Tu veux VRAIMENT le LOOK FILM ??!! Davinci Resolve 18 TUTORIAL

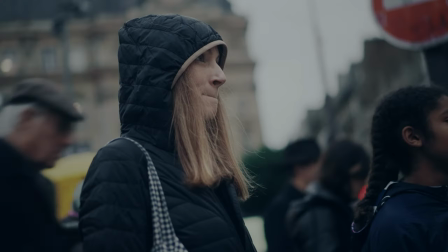quelle est la différence entre ce plan et celui-ci? Les deux plans étaient filmés avec la même caméra. L'un a un look et l'autre, on a l'impression qu'il a été filmé avec un téléphone portable. Un bon téléphone portable.
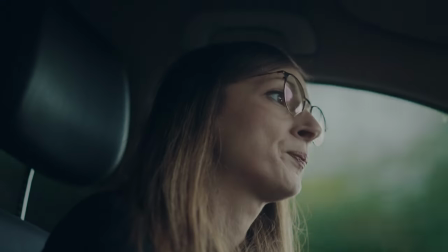Pour donner un look à vos images, il faut accepter de dégrader la qualité de l'image. Autrement dit, une image trop propre, trop nette, trop contrastée, c'est une image qui manque de caractère.
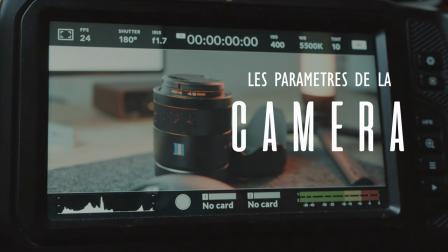Aujourd'hui, je vous montre quels sont les paramètres de la caméra pour obtenir le look film.
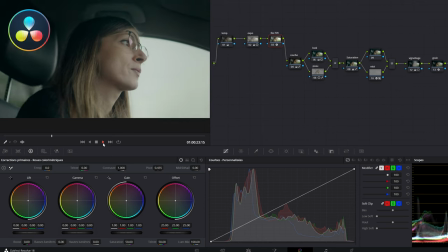Je vous montre également dans DaVinci Resolve comment réaliser ce look. Bonjour les filmmakers, j'espère que vous allez bien. Alors c'est pas la première fois que je fais une vidéo sur cette thématique, le film look, le look film, le look cinéma. Mais à chaque fois, j'ajoute un petit peu plus d'éléments. On entend mon fils qui joue au Lego. Pour obtenir le look film, il faut jouer sur deux catégories de paramètres. Premièrement, les paramètres de la caméra, la fréquence de l'image,
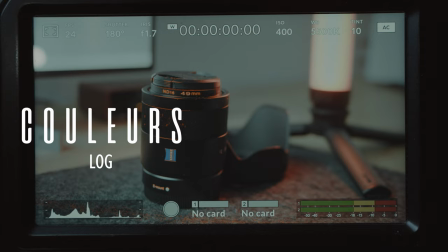le ratio, les couleurs, la douceur, la stabilisation, l'éclairage et deuxièmement l'étalonnage des couleurs en post-production sur DaVinci Resolve ou sur votre logiciel de montage préféré.
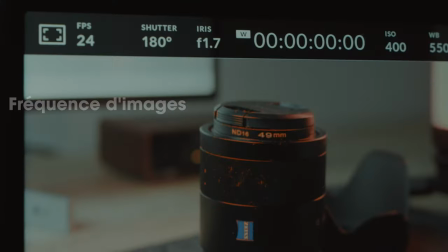La fréquence de l'image, 24 images par seconde. C'est la fréquence standard pour obtenir un aspect cinéma.
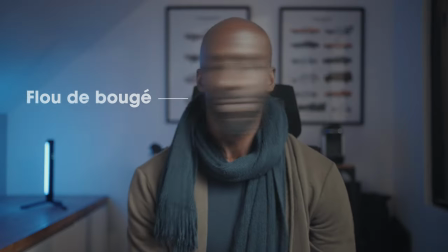Alors l'image semble moins fluide et tu as des flous de bouger qui sont visibles principalement pour les mouvements rapides. Alors si tu ne respectes pas ce critère,
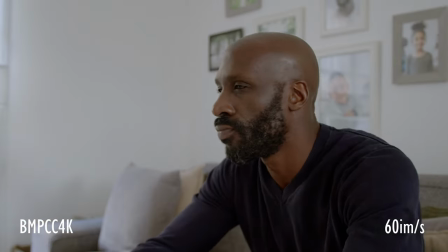tu auras une image qui ressemble à un téléfilm qui tourne par exemple 30 images par seconde ou 60 images par seconde.
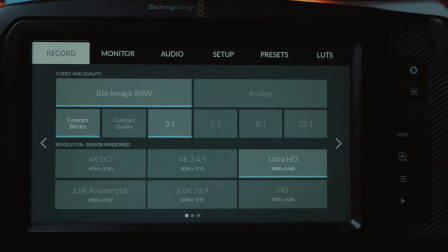Alors le ratio d'image 21:9, cette option est disponible dans certaines caméras, par exemple la BMPCC 4K. Vous pouvez recadrer votre image 16:9 en post-production, mais vous allez forcément perdre des morceaux. Alors je vous conseille, pour éviter de perdre des éléments essentiels de votre image, d'afficher les grilles d'aspect.
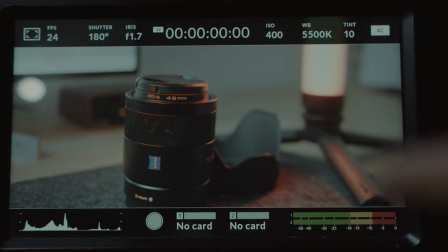Ça va vous permettre pendant le tournage de voir tout de suite ce qui sera visible en post-production après recadrage. Le profil d'image log, c'est un profil d'image qui permet d'enregistrer un maximum d'informations dans les zones sombres et dans les zones lumineuses. Alors, l'image semble très désaturée au moment de l'enregistrement, mais pas d'inquiétude, en post-production, vous allez récupérer toutes les couleurs. Le profil log est super intéressant parce qu'il permet de manipuler les couleurs pour se rapprocher du look cinéma. Filmer du côté des ombres, alors j'ai fait une vidéo complète sur le sujet, je mets le lien dans la description de la vidéo.
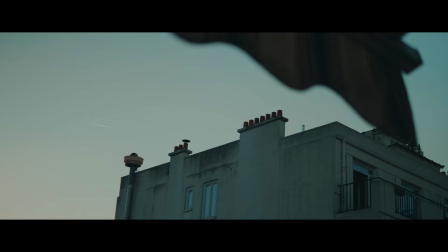Vous obtiendrez une alternance de zones sombres et de zones lumineuses. Ça va ajouter beaucoup plus de contraste et de caractère à vos images. Une image cinéma, c'est une image qui est douce. Alors le 24 images par seconde apporte de la douceur, surtout pour les mouvements rapides.
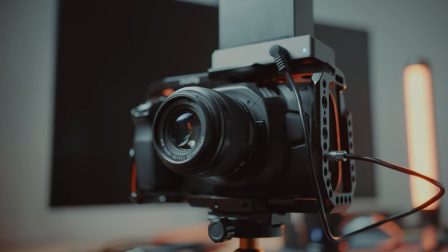Mais pour obtenir une image douce avec nos caméras ultra numériques, ultra chirurgicales,
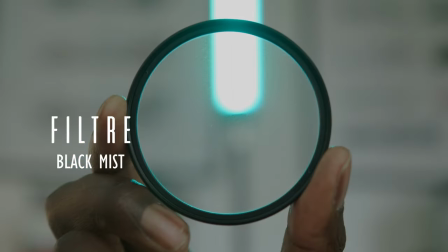je vous conseille d'utiliser des filtres de diffusion, des filtres Black Mist. Ces filtres-là vont atténuer la netteté de l'image.
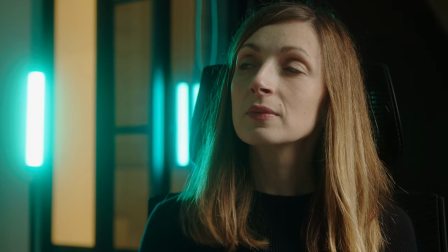Et ils ajoutent également un petit halo autour des sources de lumière. Pour les paramètres de la caméra, n'hésitez pas à vous faire une petite checklist au départ pour ne rien oublier. C'est vraiment l'ensemble de ces paramètres qui permet de se rapprocher du look film.
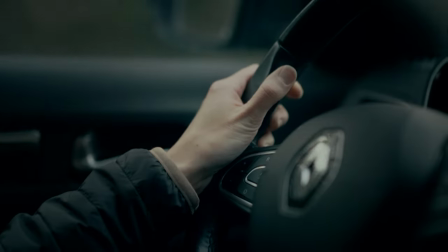Alors les étapes de l'étalonnage que je vais décrire juste après, ce sont des étapes qui sont exactement les mêmes pour une BMPCC 4K, pour une Sony FX3 ou pour un GH5. Le workflow est identique. La différence entre ces caméras se joue vraiment pendant le tournage.
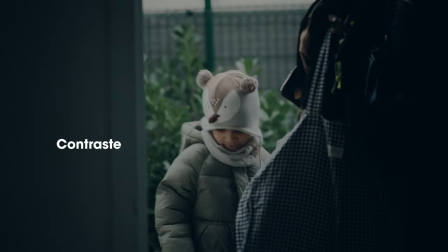Alors je vais manipuler plusieurs choses. Le contraste, la saturation, les teintes de peau, les couleurs et l'intensité des basses lumières et des hautes lumières, la netteté, le vignettage et le grain.
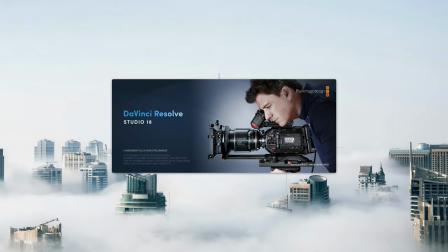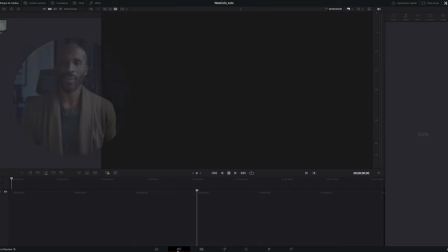On se retrouve dans DaVinci Resolve.